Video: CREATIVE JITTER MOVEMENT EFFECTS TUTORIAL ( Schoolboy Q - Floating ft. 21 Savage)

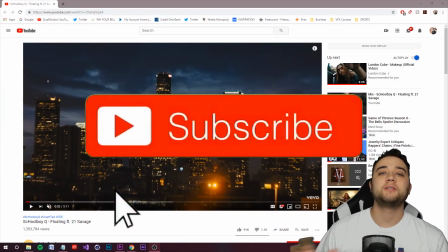(0:13)
going on, my friends? Welcome back to another tutorial.
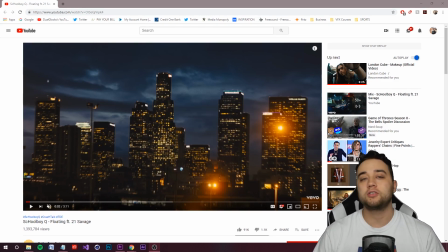(0:16)
Today we're going to be breaking down Schoolboy Q featuring 21 Savage Floating music video that just dropped recently, as well as we're going to hop into Premiere and After Effects.
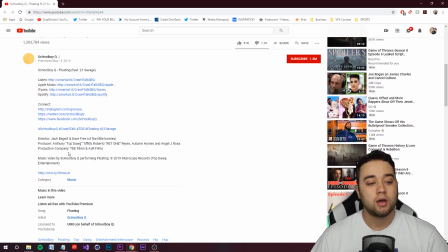(0:23)
I'm going to show you step by step how you can recreate some of these cool effects shown. I just want to mention that it's directed by Jack Beggart and Dave Free. Jack Beggart, one of my favorite music video directors, so I'll leave a link to his website below if you want to check out some of his other stuff.
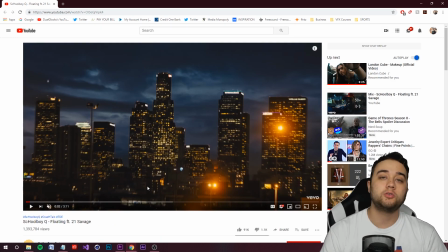(0:37)
I think I'm going to title this tutorial video Create a Movement for Music Videos, because as you're going to see as I press play here,
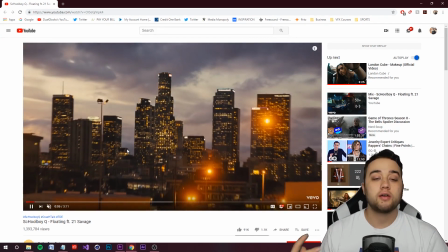(0:42)
they have this really consistent, cool looking jittery effect going through that really drives the whole video.
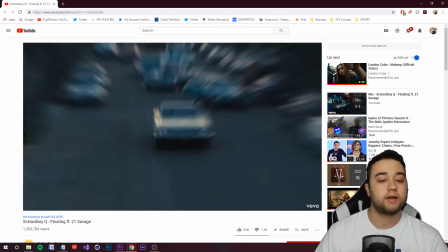(0:47)
So I'm going to talk about that, show you how to do that, but I'll also show you some of the other effects that go on. So it might be happening a little bit too fast, so let's just rewind a bit.
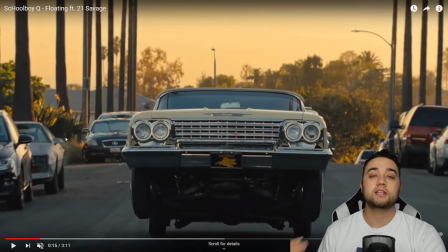(0:54)
You might not have caught it, but this little effect that we have going on with the car, this is actually the same effect that was used in that Drake and Travis Scott Sicko Mode music video,
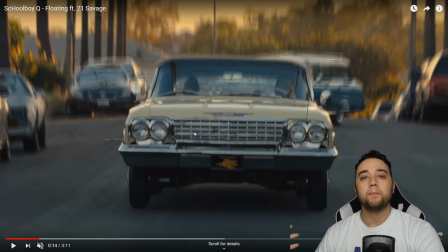(1:01)
where it's locked onto Drake's face. It was also used in that new I think it was like a Beats headphone commercial with LeBron, where they lock onto the headphone in people's ear as it's running.
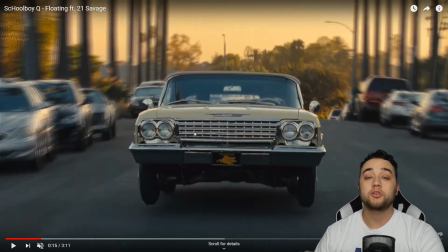(1:10)
You get this really cool locked on effect. I'm going to show you how to do that. I've talked about that before in After Effects.
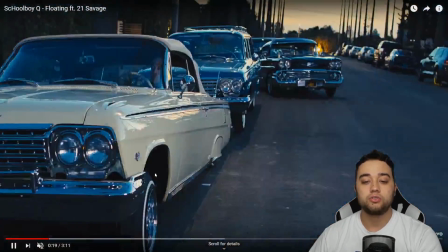(1:15)
It's actually pretty simple. Throughout the rest of the video, you get all these cool zooming in and outs and this choppy kind of broken down look.
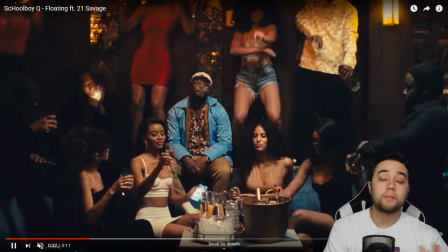(1:22)
Now, I'm not playing the music just so there's no copyright violations, but we can still break down the video.
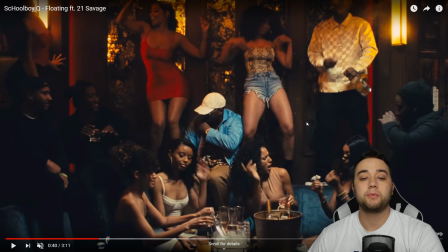(1:26)
This is pretty normal here. They probably use some masking to kind of get the other people in the background to be jittering, using speed ramping to isolate the subject here.
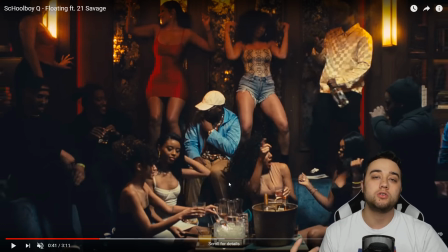(1:34)
Now, we're going to talk a little bit about motion control throughout this video and ways you can use motion control at an advanced level to maybe at a beginner level,
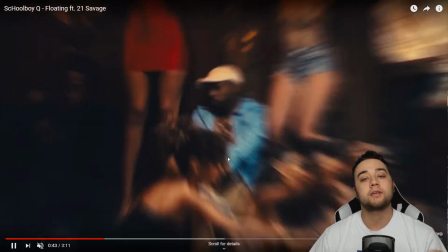(1:41)
create some interesting shots that you'll see throughout this. But like I said, we want to keep it brief, so let's move along here.
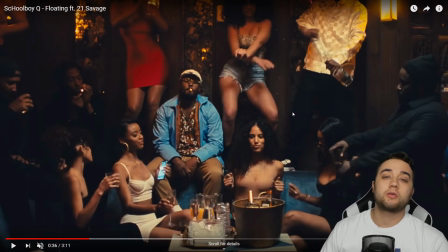(1:46)
Now, the effects aren't what makes this a great video. What makes this a great video is the planning of the shots and the transitions.
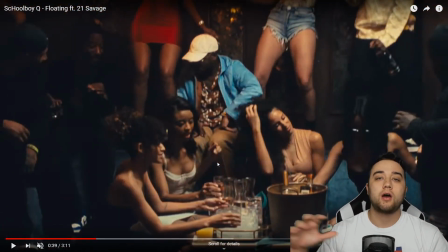(1:52)
And if there's anything I want you to take away from this video, it's not the tutorial you'll see after this.
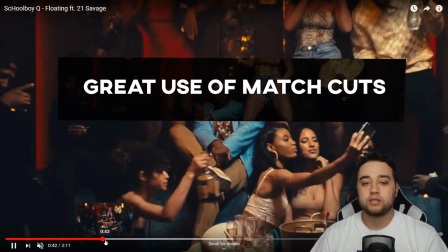(1:56)
It's just the way they're able to pull off these seamless transitions and things that make sense and make the video flow as a whole within the edit.
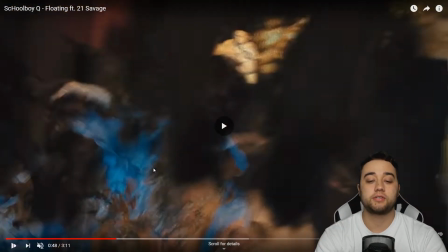(2:03)
That's one of the most important things you guys should take away from this. So let me show you some examples here. We're going to press play, and I know everything's happening a little bit fast and jittering,
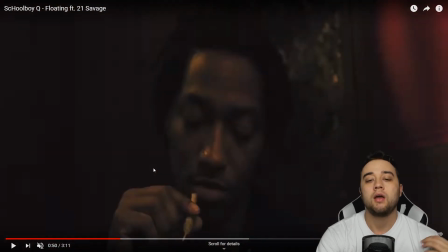(2:11)
but this is a perfect example of a seamless transition where one shot flows perfectly into the next.
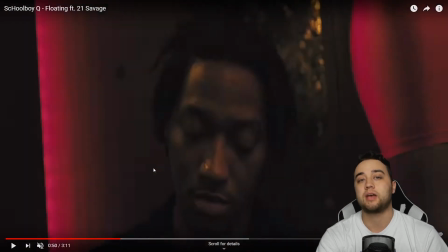(2:16)
Now, you can do this like this by just matching up the subjects, like for example, zooming in on someone's face.
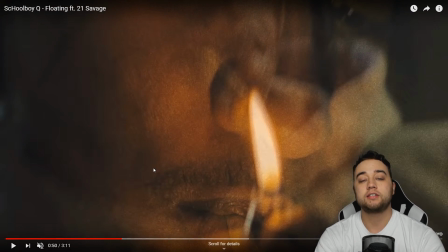(2:21)
But as you see, if I go frame by frame, this is one shot, this is the second shot, and it's just an easy, seamless transition just like that.
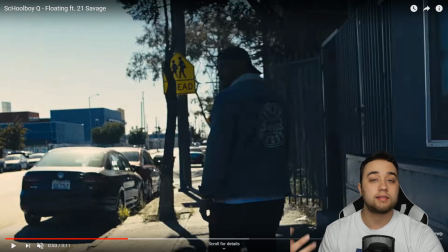(2:28)
Now, it's pretty easy to do that with anything like a subject all the way to shapes.
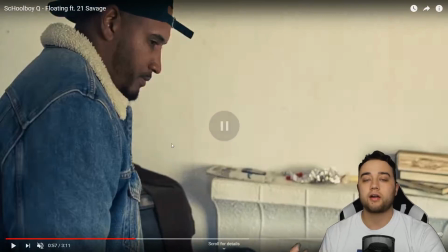(2:31)
I think I'm gonna make a full tutorial talking more about this because it's something very important in making a video flow and making it look really good.
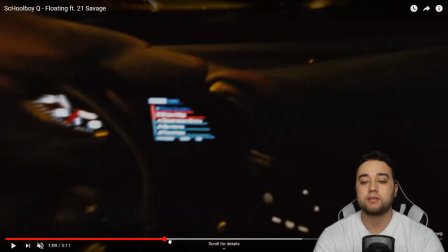(2:37)
So like I said, this happens very fast, but we'll try and play through. You have the camera panning to the inside of the dashboard, and then we have a zoom from the dashboard.
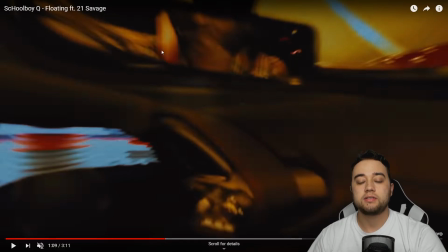(2:46)
As you can see, you have masking, and then you can see the mirror here. Keep in mind, keep an eye on that.
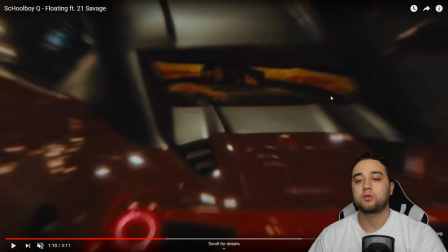(2:51)
As we zoom out, a little piece of that mirror is cropped into this next shot of the car.
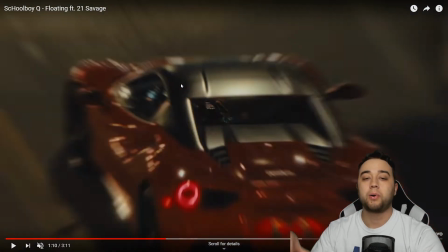(2:56)
So that's how we can keep that flow feeling very organic, like you're really being pulled away from the inside of the car and seeing the outside of the car just like this.
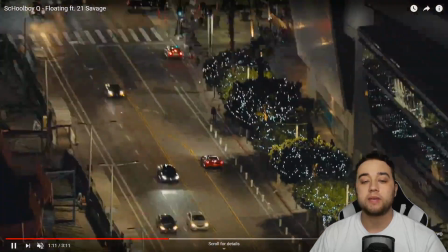(3:04)
So something like that is just really smart planning, really good editing. That's what makes this flow very well. We pan over to all these buildings.
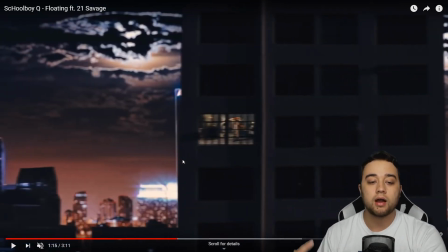(3:10)
Now this could have been created in some sort of 3D software, or could have been put together using compositing to create the building like this.
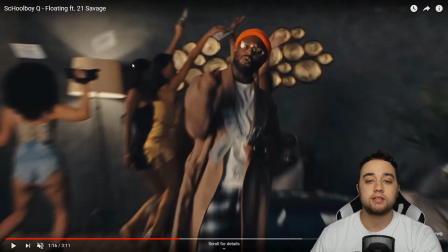(3:18)
But essentially what it does is it brings us into our next scene, which is just a built set scene. And the cool thing about this scene right here is they use motion control.
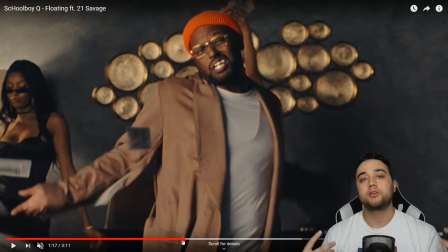(3:26)
So what a motion control device is, it's something where you place the camera on it and then you use built-in software to be able to record a specific movement of the machine with the camera on top of it. Once you have that movement recorded, you can play that over and over and over so that every single shot your camera will be doing the exact precise movement every single time.
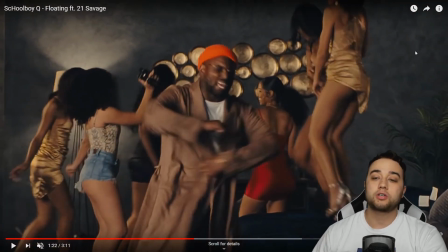(3:43)
So for example, what they would do is you have your set here, you would tell all the extras, the girls, to go jump on the bed, do all this crazy stuff in one scene,
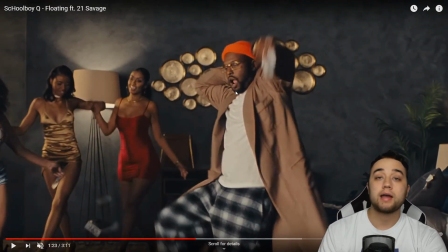(3:51)
and that's it, cut. You would have one scene of him by himself dancing, cut that scene.
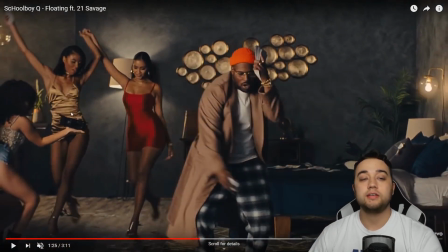(3:56)
You would have one scene of maybe these girls on the left dancing.
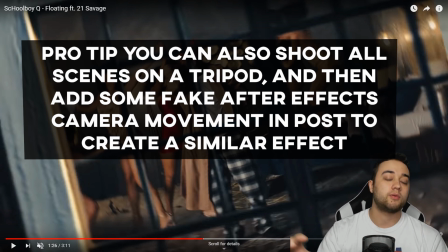(3:59)
Since every single one of the camera movements and all of those shots you just took are exactly the same from the motion control, you can use masking to just pop them in and out of the scene just like that.
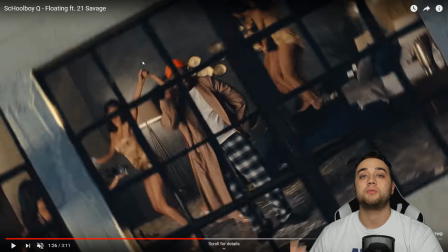(4:07)
It's very simple. I'll leave some tutorials down below if you guys are more interested within that. But we have some cool stuff going on here with zooming out.
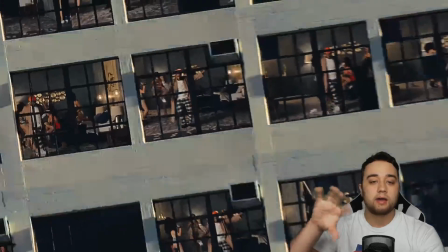(4:14)
This zoom could have been done with motion control in the camera to make it kind of pan out like that, or done with After Effects cameras in post.